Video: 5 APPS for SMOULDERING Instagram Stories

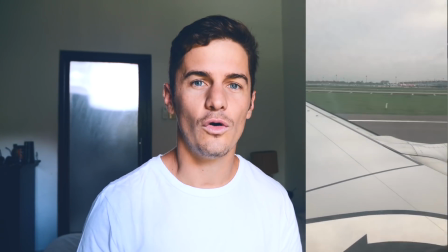For example, you're in a car, you're in a plane hitting the tarmac, or you just want to show something that's elapsed over a long period of time in a quick video.
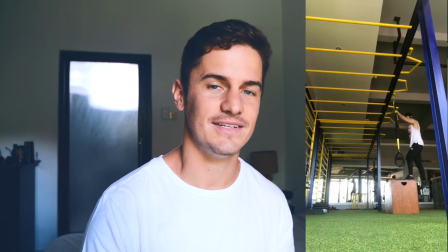The difference between hyperlapse and time-lapse is in a hyperlapse, the camera is moving.
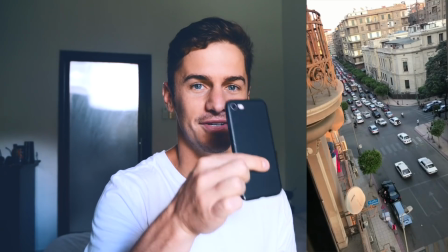In a time-lapse, the camera is fixed in one spot.
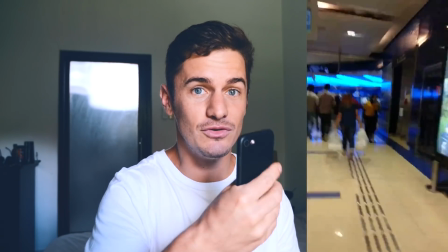So 1 thing to watch out for when using the app is not to move the camera around a lot or turn a lot of corners,
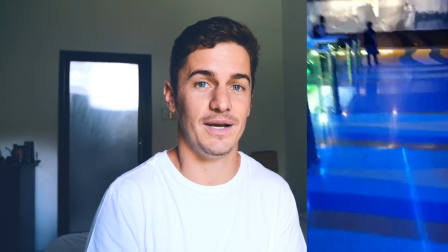because when you speed it up, the viewer will become dizzy and confused and not know what's going on. All right, that brings us to app 3, and it's a pretty popular app, and it is used to animate text, and it's called Hypetype. Now this is used quite often, but I wanna show you how I use it. For example, I have a screenshot of my YouTube page.
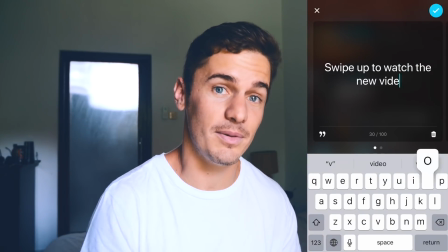I wanna encourage people to swipe up and watch the video.
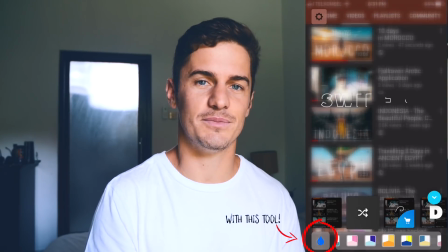So when the text comes in animated, it fades out the background and really puts an emphasis on the call to action. So just a warning for when you should not use this animated type text, and that's for when you have a nice photo or video that you want your viewers to watch, and really an animated or moving text is gonna take away from that photo or video. You really only want to use this when you have a bland or boring background and you really want to put emphasis on the text. So yeah, don't overuse it, but it can be pretty cool if used in the right way. All right, that brings me to the next app, and I'm sure that you've heard of this or at least seen it in some stories, and that is Unfold.
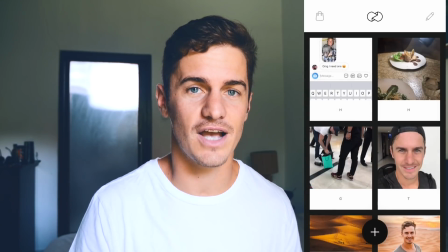Now this is nothing new. This has been on the internet for a long period of time. However, I just wanted to remind you of the purpose of this app.
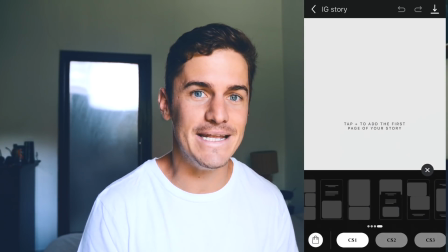It was designed to be an aesthetic, minimal, stylish looking addition to your stories, which some people have turned into this mishmash and confusing array of this huge collage and way too many things going on in one story. Sometimes less is more. So let the photo or the video do the talking.
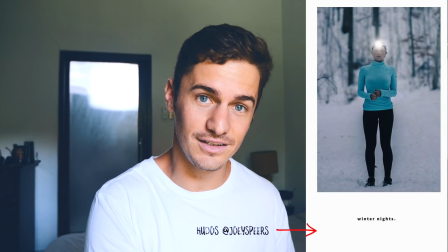So here's an example of Unfold used well, and here's an example of it overused. All right, so this brings me to the last app. It's actually not an app at all. It's just an update that's happened in Instagram.
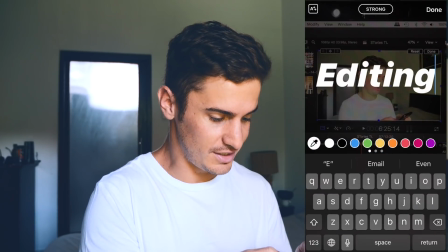So when you have a text or a question box on your story, you can use the eyedropper tool to match the colors,
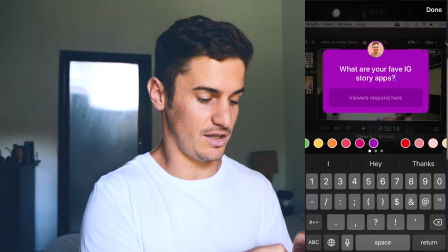or you can press and hold the colors and select any color from the gradient,
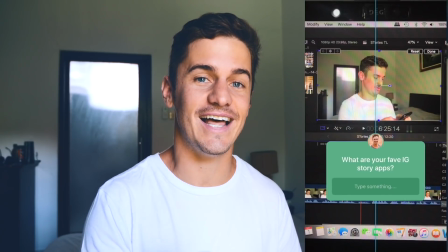which is pretty cool and handy. And also, here's one last future hack that Instagram is slowly rolling out.
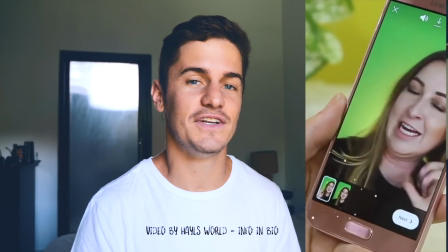It's a built-in clip splitter that seamlessly cuts your videos into 15-second segments so that you don't have to use third-party apps.
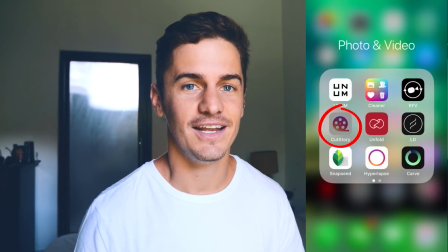So soon we can say goodbye to Cut Story and do it so much faster right in the app. So some people actually have it already. Let me know if you have it, because I don't have it yet, but I am looking forward to it. It will speed up the process. All right, that wraps it up for today's video. I hope that you download and use some of the apps we talked about today, because I use them a lot. I find them super helpful. I hope you do too. So yeah, like, comment, subscribe, do all that good stuff, and we'll see you next Monday. Peace.